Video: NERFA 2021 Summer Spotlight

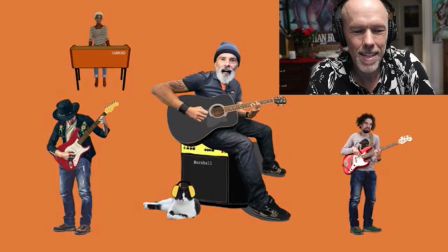This is a cat with the earmuffs. This is fantastic because, like, if you heard this song, the video gives you something that you wouldn't otherwise have.
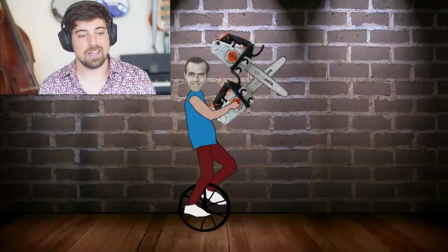Those are chainsaws.
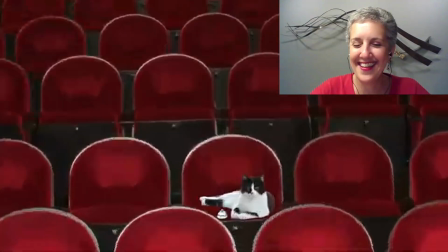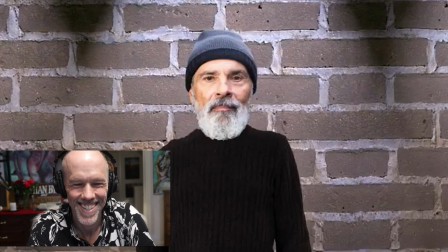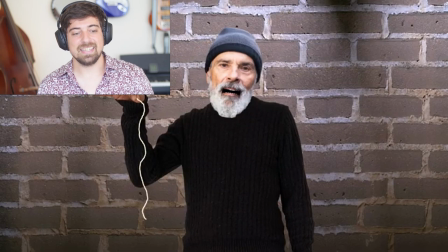This is really funny. This is really funny. I mean, it just does such a good job of, you know, even with all this action and all this storytelling happening, it still shows you there's music and there's instruments being played with the slide guitar and just showing it over and over again. I really like that.
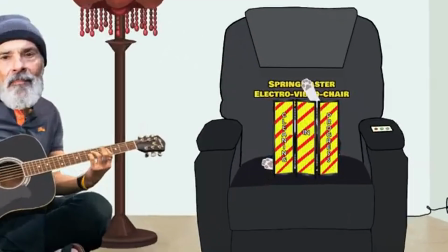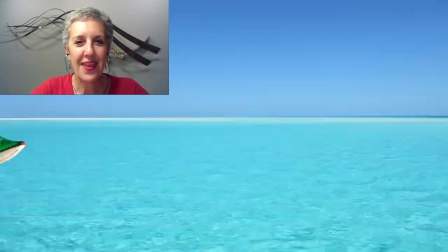The chorus sets up just such a wonderful twofer.
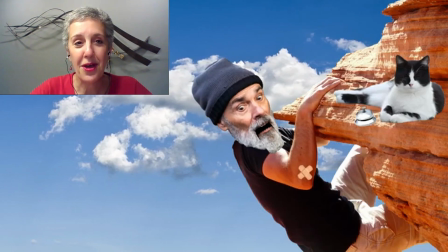He loves his kitty, but it obviously could be used for the partner, a human partner and not just a feline partner.
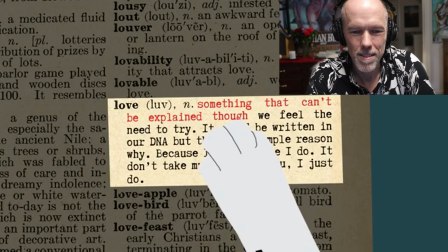it's got a tom petty vibe right just like impeccable production i like the cartoon nature combined
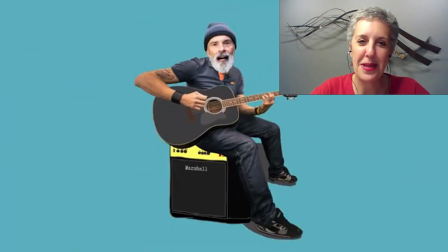with the real video of the human musicians i'm
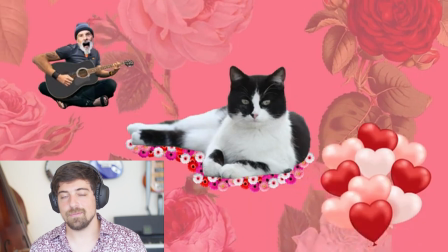personally not a cat person but i'm feeling for this cat right now this
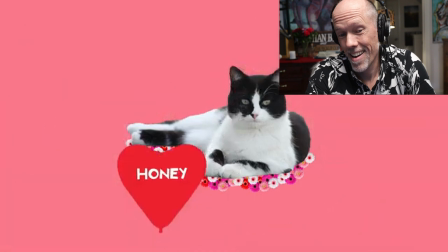is so great winner winner chicken dinner i mean i'm glued the whole time.
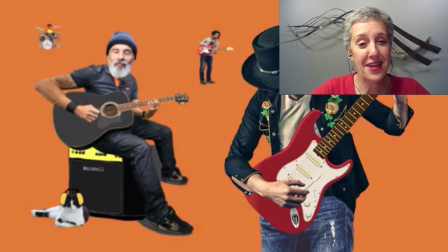We do love our kitties, don't we?
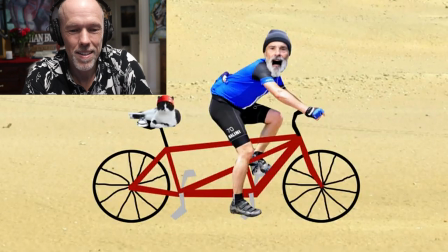That is really entertaining, Bruce.
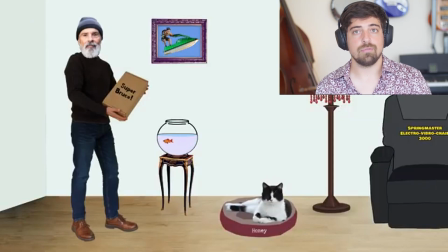Wow, Bruce did such a great job. Whoever directed this video, this is just so clever. I want to watch this over and over and over again.
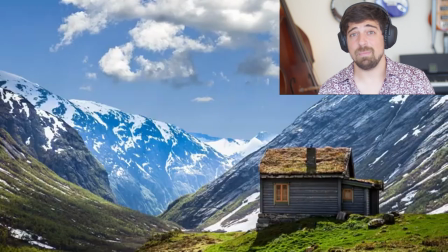This is amazing. And now I want to buy a cat. Maybe. Probably not.
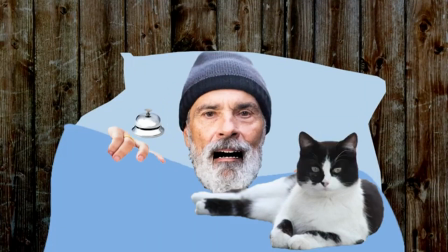Adorable. I think Bruce did a great job with this video and I liked the cat, I liked the bell, I liked the tune, and I loved the jib-jab animation. Very good job, Bruce. Congratulations. It was pretty obvious that this was the first place video.
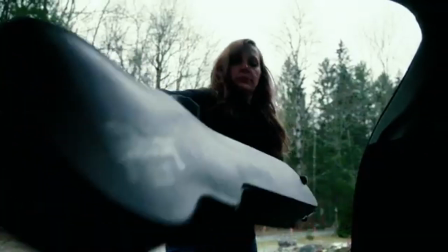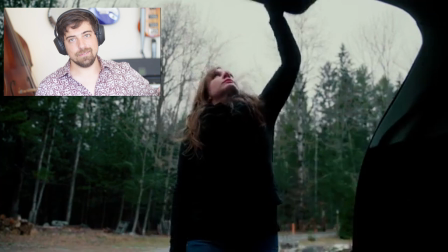Cool look. I love the bump and the way that when she closes the car trunk it's
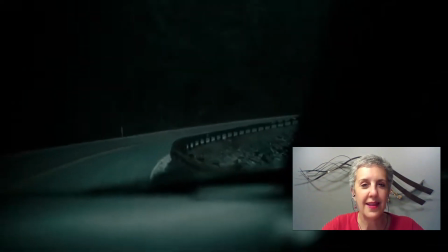So from the very opening, I liked the darkness that sets the stage.
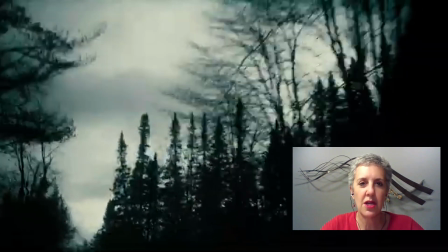She's clearly leaving, packing up her car. Yeah, I love the handheld with the camera.
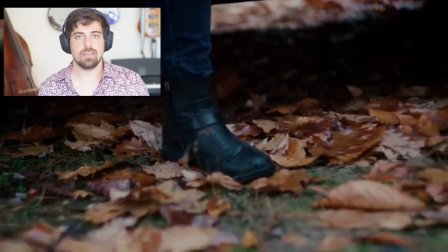I think that's really, really a good call for something as uneasy and emotionally unsettling as this.
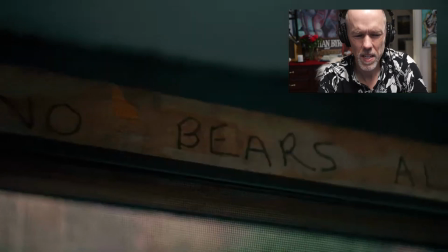It makes it feel more personal. The video is moody. The song is moody.
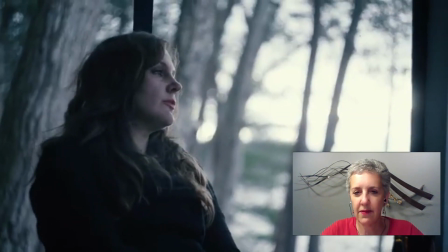The crappy weather, dark sky, the theme is clear.
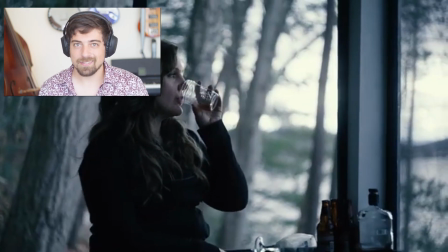It fits with the theme. It's probably about a man who is not worth the whiskey.
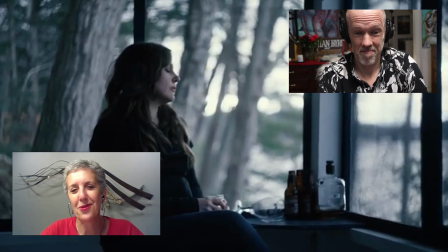Just my guess. And then it pulls out and you see the whiskey bottle.
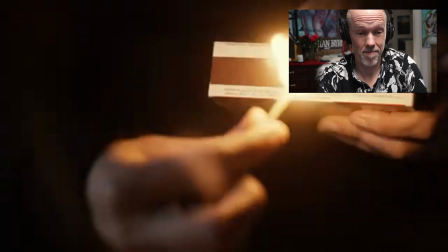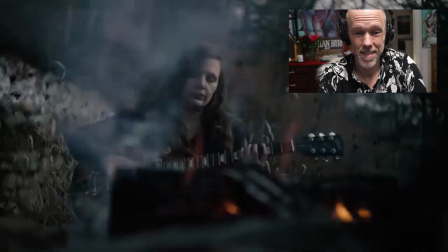Whoa, breaking the blues. Really, really great. Oh, and now the flame?
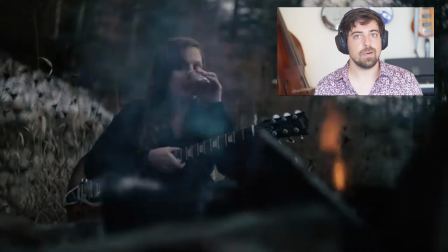Oh, what a nice touch. And I love that she's not singing right away. I really, really like that we sort of see her acting the part.
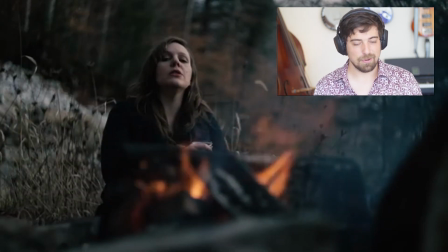It's more storyboarded. It sort of gives more of a message. And there we go. Now she starts singing. I don't think there's a bass in here.
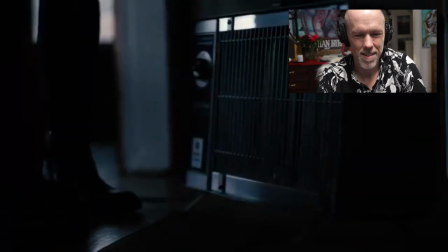There's no bass guitar. It's all down to that footstool. Huh.
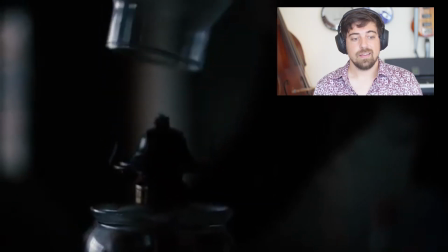It's cold. She's turning on the heat. There's clearly like a production team on this.
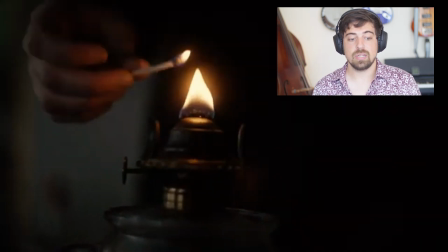Maybe a director of photography. This is really, really good. Incredible dynamic range.